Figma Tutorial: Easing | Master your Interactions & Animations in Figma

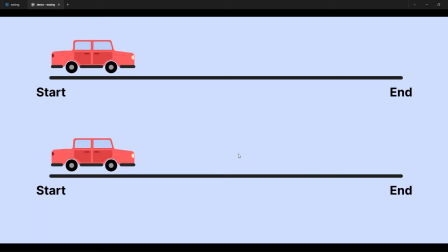[0:09]
Hi guys, thank you for being interested in this very interesting tutorial that we are going to talk about easing. Well, I've been wanting to make this tutorial for some times. I even mentioned it for a few times in my other tutorials that it's about the time that I should make it.
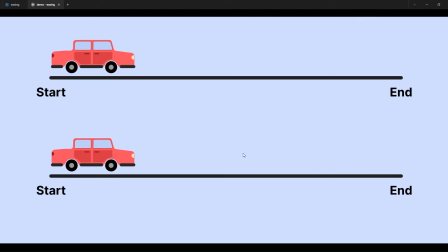[0:28]
So let's get to it. So what is actually easing? Easing is controlling the speeds of elements when they move in our animations, interactions, and we can change the speed
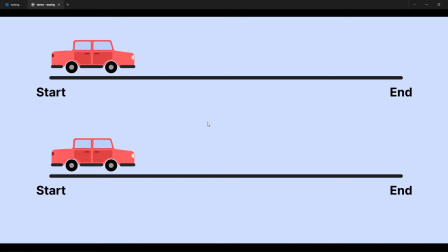[0:44]
in the same time frame and make them go slower or faster in the timing that we are actually giving them. Let me give you an example of what I mean. So this car, look at that.
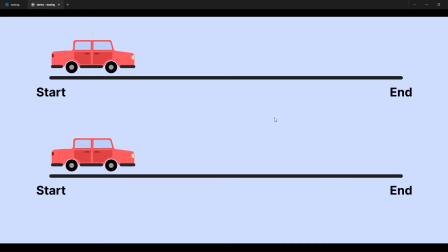[0:57]
It starts and ends at the same speed, which looks quite mechanical and even a bit annoying. I mean, it moves like in a kind of in an annoying way. Okay, if you see this car, when I click on it,
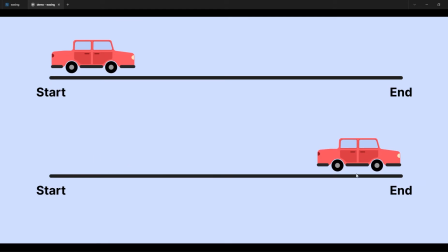[1:13]
you will see that it starts fast but slows down when it gets to the end. So kind of like its movement looks a bit more natural. I mean, I can make this animation slower and it will look even better actually, but I gave them the same timing, both of them.
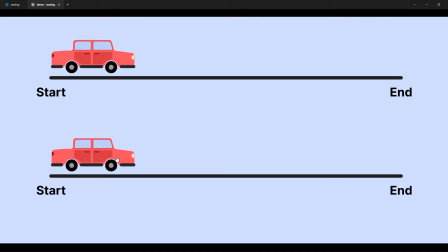[1:32]
And then, so you see this movement looks much more natural. In the same way, you can control the way that elements move in your animations, in your interactions, and let's see exactly how to do that.
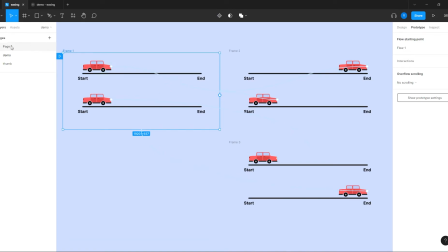[1:45]
Okay, so here, by the way, I have
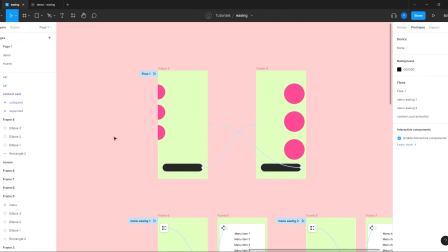[1:49]
this file which I pre-made some elements, some screens and elements, just not to waste time in the tutorial of making them now.
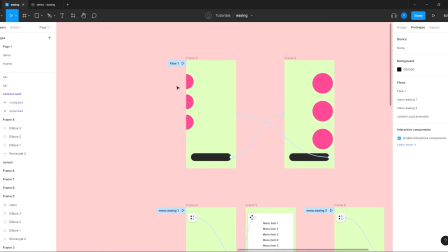[1:58]
And okay, so we have these kind of like three circles, and when we tap actually on mobile, but here it's click, it's okay. So when we tap this button, so these circles will move a bit to the side and will become bigger.
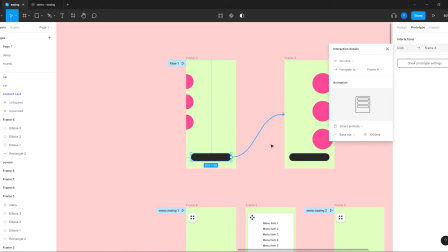[2:16]
Okay, now the interaction that they have is on click. I can put them in a mockup, but it doesn't really matter right now. So let's because we're talking about easing, it doesn't matter really. Okay, so on click, smart animate, a second, which is long, but just to show exactly what I mean.
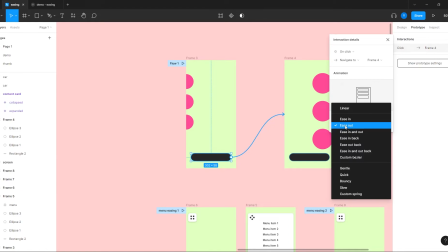[2:34]
And it has the default easing, which is the ease out.
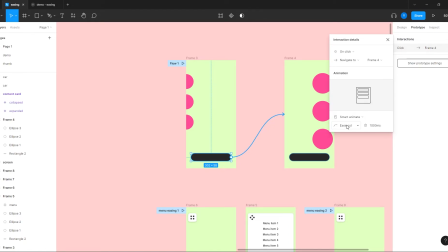[2:39]
That's the default easing of Figma, means that it starts faster and slows a bit at the end of the animation. Okay, here it's the same. So let's see exactly how it looks.
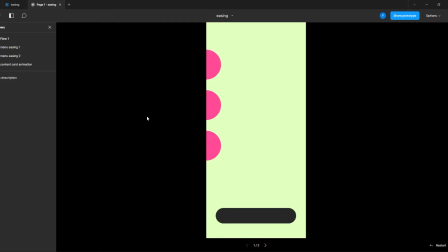[2:56]
Yeah, we can close this one and let's see how it looks. Okay, so when I click this button, let me sure I'm not missing any part of the screen.
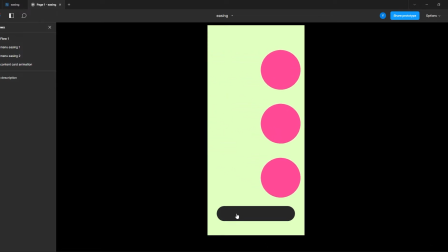[3:05]
That's okay. When I click this button, so you see something like that, and when I click it again, you see something like that.
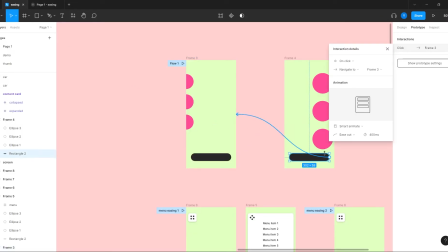[3:11]
I guess that this one is faster. Oh yeah, it's 400 milliseconds. You know what, let's give it a 500. And let's give this one a 500 as well.
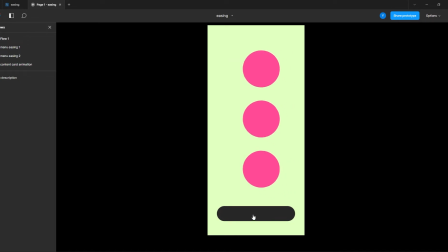[3:25]
So it's gonna go something like that, which is okay, it looks fine.
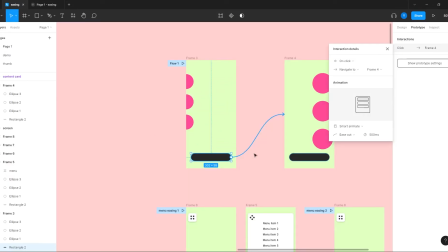[3:30]
Now, if I'll give it a linear in this time frame, basically I'm not sure that you're gonna see much of a difference, but it's gonna be a bit more harsh.
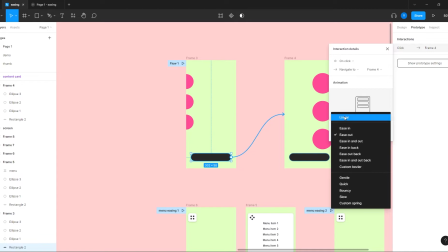[3:40]
I mean, let's put it on linear. Linear, it means basically no easing.
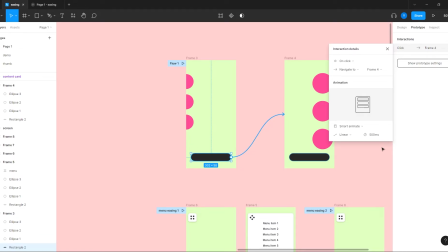[3:45]
It starts and ends like the car we saw before.
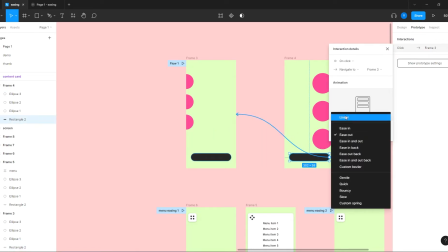[3:48]
It starts and ends in the same animation speeds and looks like that.
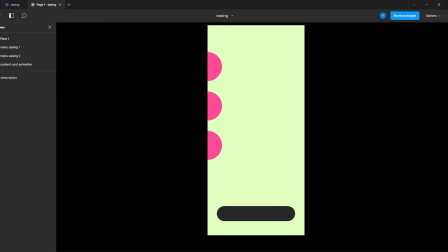[3:55]
Okay, it's kind of like I don't know, it looks more mechanical, and the easing of course looks a bit smoother. So that's the ease out. Okay, I'm not going to show all the types of easing, but I'm going to show a few of them.
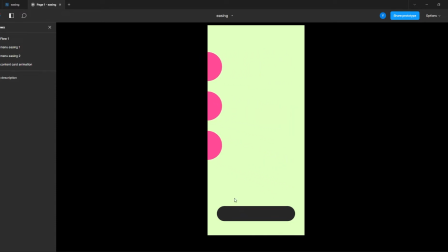[4:11]
Okay, so this is, yeah, it looks better. So you see it looks a bit smoother and kind of like more polished, let's put it like that.
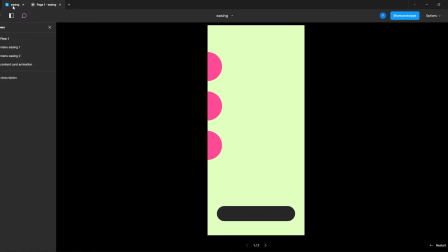[4:19]
It's not annoying.
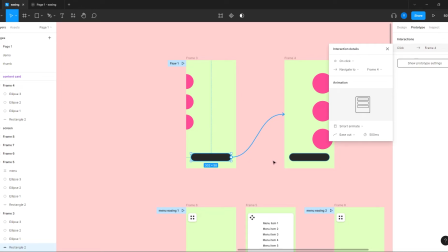[4:21]
Now, if I want to have a more of an elastic movement on these elements, so I can do that.
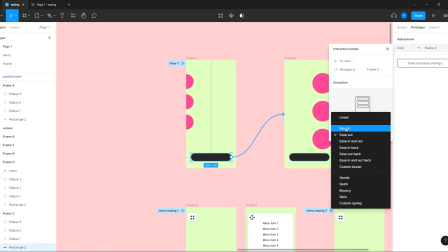[4:28]
By the way, if I'll do the ease in, it's gonna happen exactly the opposite, meaning it's gonna start a bit slow and end the animation faster, which in this case, okay, this is the ease in,
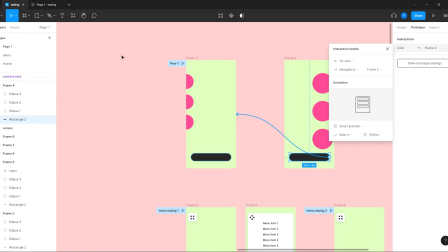[4:42]
it's gonna look even a bit I don't know, kind of like it I don't know, gets stuck at the end of it. I mean, you will see now what I mean.
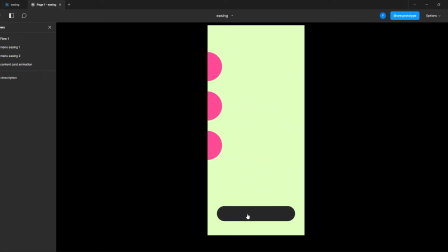[4:54]
You see? So it starts a bit slower and ends faster.
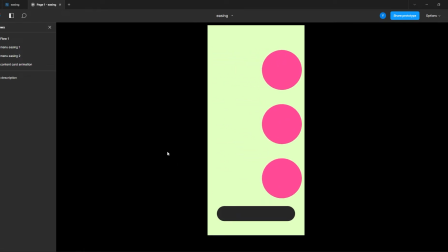[5:00]
So it does exactly the opposite from the ease out, which is important to understand and know the differences. And you should and you should use actually the right easing.
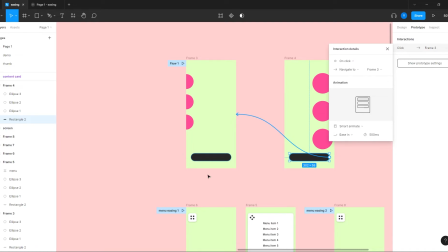[5:15]
Depends on what you need in your interactions and your animations.
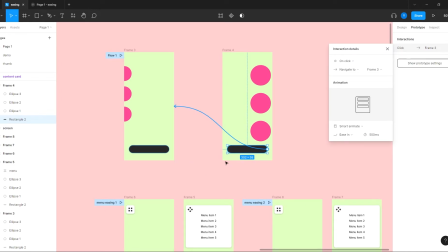[5:21]
Okay, now if I want to give it a bit of an elastic move,
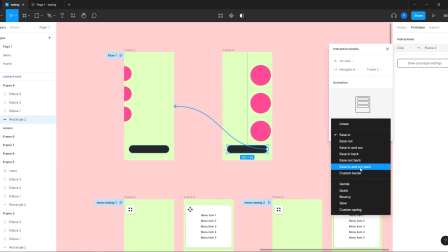[5:25]
I can choose, actually I can select the ease in back or ease out back.
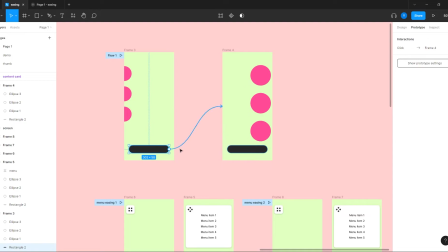[5:32]
Now what it does, actually, the ease out back, so it gets to the end of the movement and then continues a bit more and gets back to the end position.
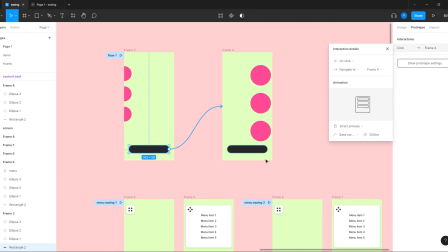[5:49]
Sounds a bit confusing what I said right now, but you will see it now.
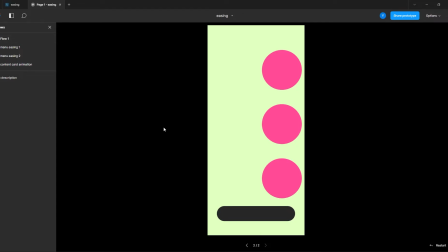[5:53]
So look at, by the way, when we're adding more movements to the easing, sometimes, or in a lot of times, it's better to add also a bit more timing in order for it to handle the extra movement better. I mean, look at that now.
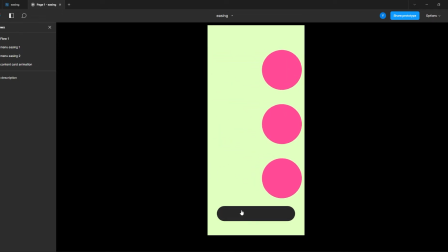[6:12]
Okay, you see that kind of like jumpy, a bit elastic movement, which is good, but it looks like it's moving faster. Actually, it is moving faster because it needs to do more movements in the same time frame.
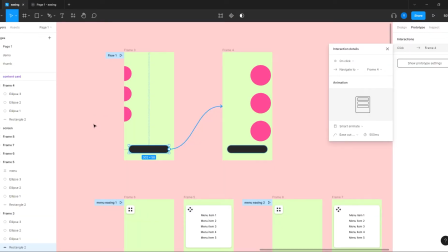[6:27]
What I mean by that is basically, I think I did, yeah, I did it here.
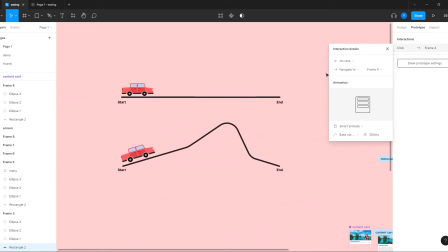[6:32]
Okay, so
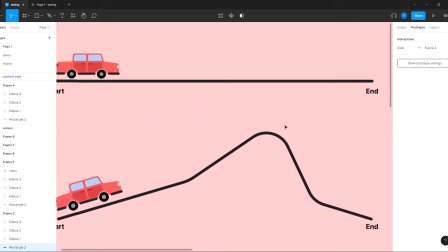[6:36]
okay, so what we're seeing here now, actually, let's do it like that.
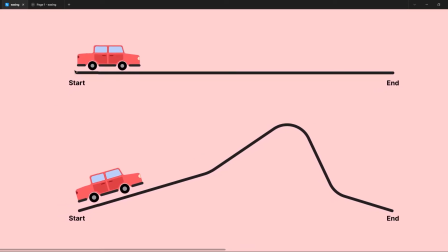[6:40]
So what we're seeing now is this is the same time frame.
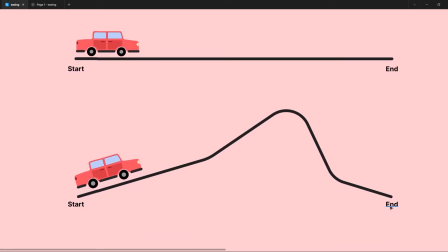[6:46]
Okay, I mean, like if I draw a line from the start to the end, basically this line is the same length of this one, but this one is with, let's say, no easing, or a linear,
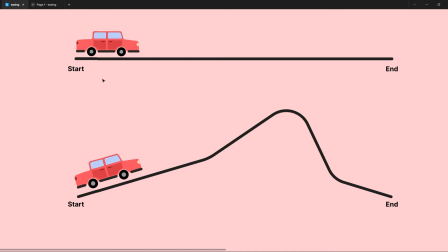[6:59]
I mean, like, or a very small easing. Okay, meaning like an ease out, but just gentle one. So it has this line to pass when it starts and ends.
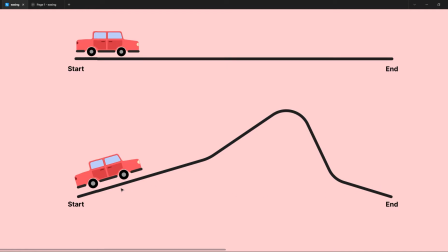[7:12]
And when I add elastic movements and more stuff to it, so basically it does kind of like more, let's say, rounded path, okay, something like that, in order to get to the end.
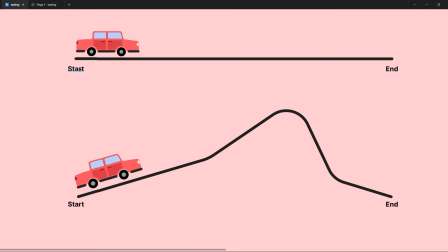[7:26]
So that means that if we wanted this one and this one to end at the same timing, this car will actually has to go faster in order to finish that movement. So that's exactly what I mean.
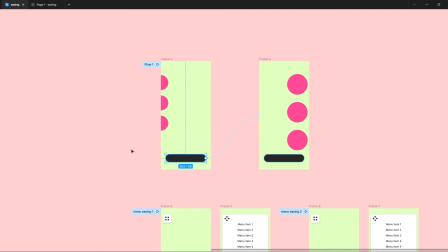[7:43]
So now if we want it not to look like it, or not to move faster, actually, so we need to add, let me add, let's, oh, 1 second.
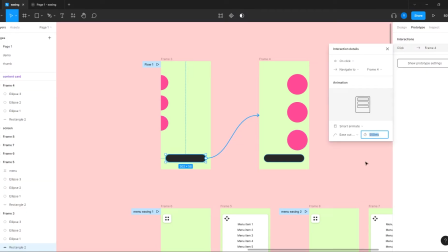[7:52]
Yeah, let me bring this back. Of course, let me add 100 milliseconds. Let me give it a 600, okay? And you will see now every 100 milliseconds makes a lot of difference, okay?
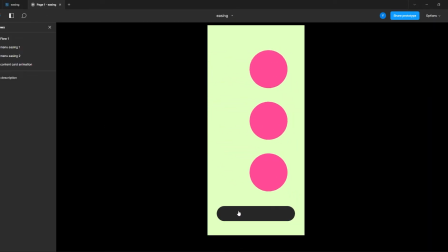[8:07]
So you will see now, you see now it looks kind of like more gentle and smooth, and it does the elastic movement very nice, okay?
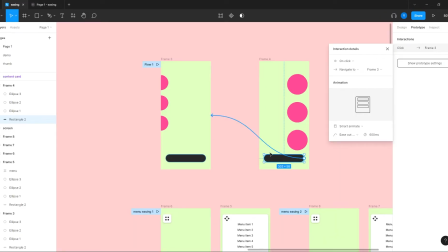[8:17]
So that was, of course, a demo of how that works.
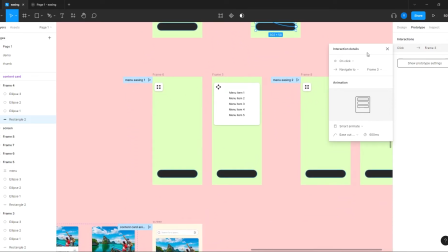[8:22]
And here, let's see another example of it.